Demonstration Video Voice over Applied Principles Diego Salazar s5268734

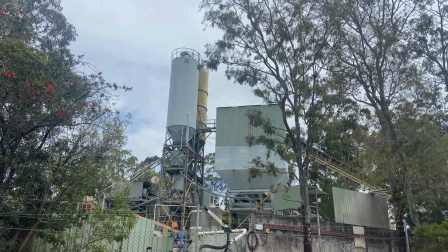This opening shot shows an industrial-looking environment that sets the scene for the cube's story.
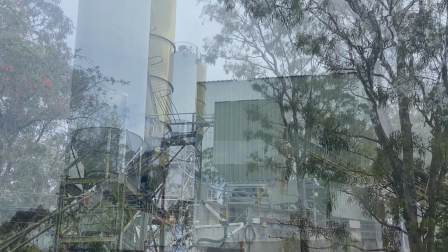It serves as the establishing shot, giving the viewer a sense of space and context before the animation begins.
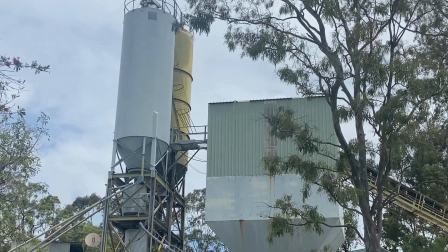I considered staging and composition to make sure the environment clearly communicates an industrial setting.
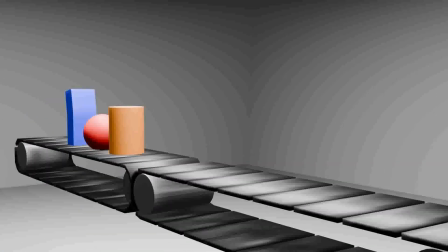In the conveyor belt scene, I applied several animation principles to make a simple robotic motion feel more engaging.
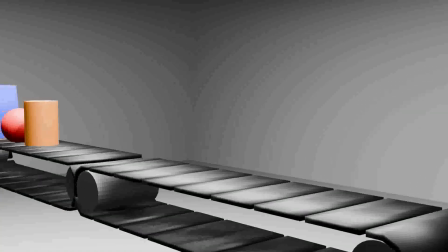The rectangle looks around as it moves, creating anticipation and giving the audience a cue for its next action.
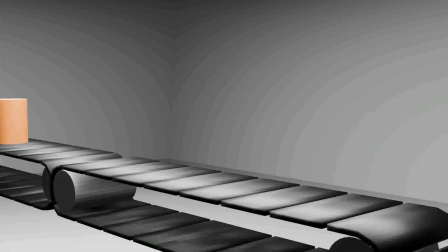I also applied subtle timing and spacing adjustments, so its movements feel a little more natural, rather than completely rigid.
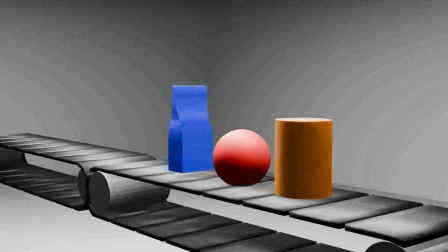These small expressive touches give you the shape's personality and appeal,
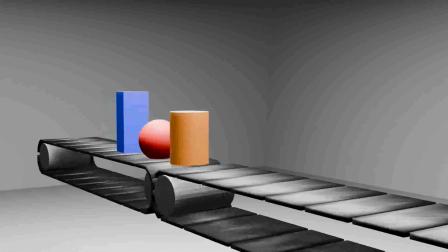while staging ensures the viewer's focus stays on the main shapes and their interaction.
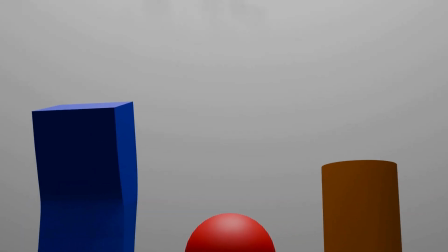In this scene, the rectangle notices the text on the wall that says "Find your fit." I focus on the rectangle's subtle movement.
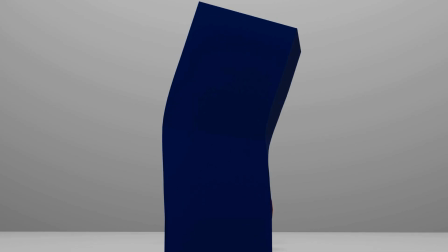It looks up and bends slightly to give it a personality and appeal.
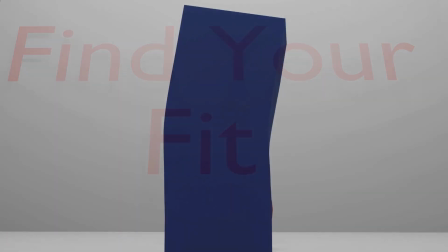This small gesture also creates anticipation, drawing the viewer's attention to the text and signaling that something important is happening.
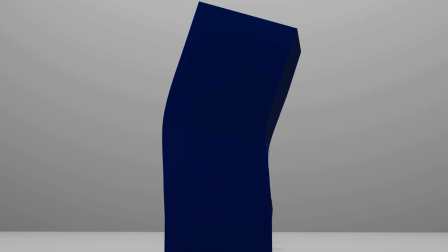I adjusted the timing and spacing of the movement so it feels natural and intentional rather than rigid and mechanical,
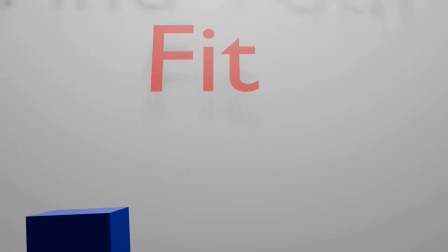making the scene more engaging despite the simplicity of the animation.
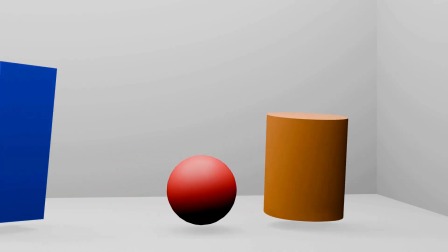In this scene, the cylinder finds its hole and jumps in, while the rectangle tries but doesn't fit.
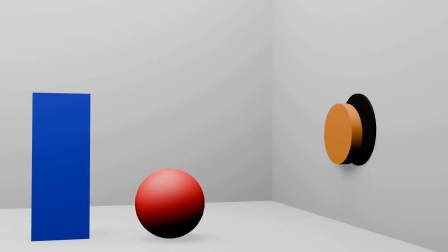I used anticipation by having the cylinder bend before jumping, and timing and spacing to make the movements feel natural.
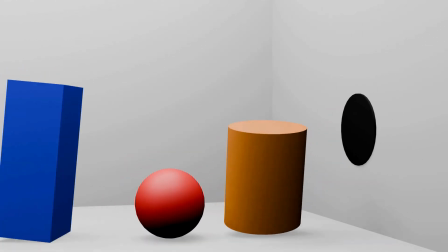Subtle gestures give the shapes personality, showing the cylinder's success and the rectangle's struggle,
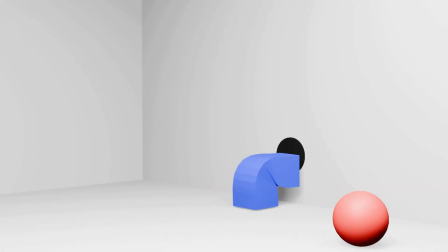while staging keeps the action clear for the viewer.
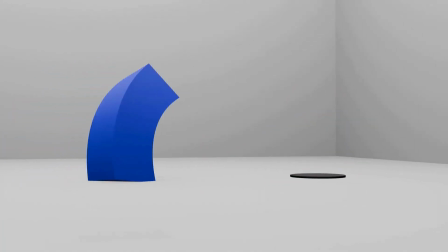In this scene, the sphere finds its hole and jumps in successfully, while the rectangle tries to jump in but doesn't fit and keeps jumping on the hole in frustration.
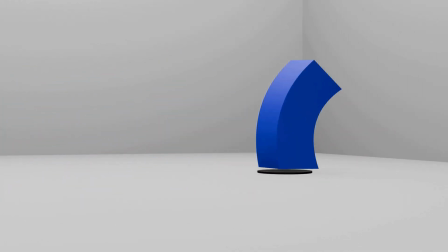I use anticipation with slight pauses before each jump and timing and spacing to make the movements feel natural. The rectangle's repeated attempts give it personality and appeal, showing frustration,
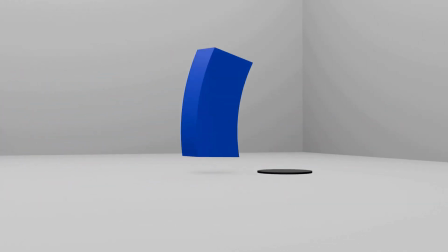while staging keeps the audience's focus on the action and clearly communicates what's happening.
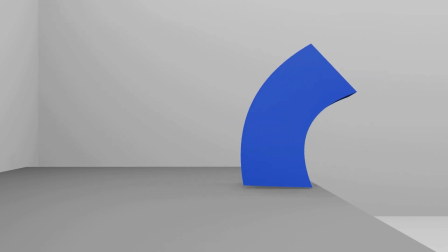In the final scene, the rectangle walks to the edge of the platform and bends over sadly, then notices green arrows pointing towards its hole.
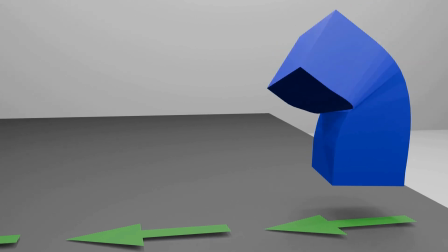I use staging to clearly guide the viewer's attention from the rectangle to the arrows.
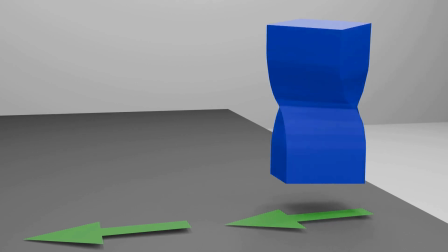The slight pause and head turn create anticipation, and the rectangle's gestures convey personality and emotion,
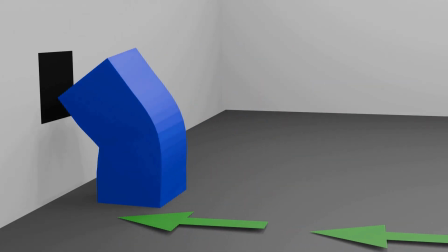helping the audience connect with its sense of struggle and hope.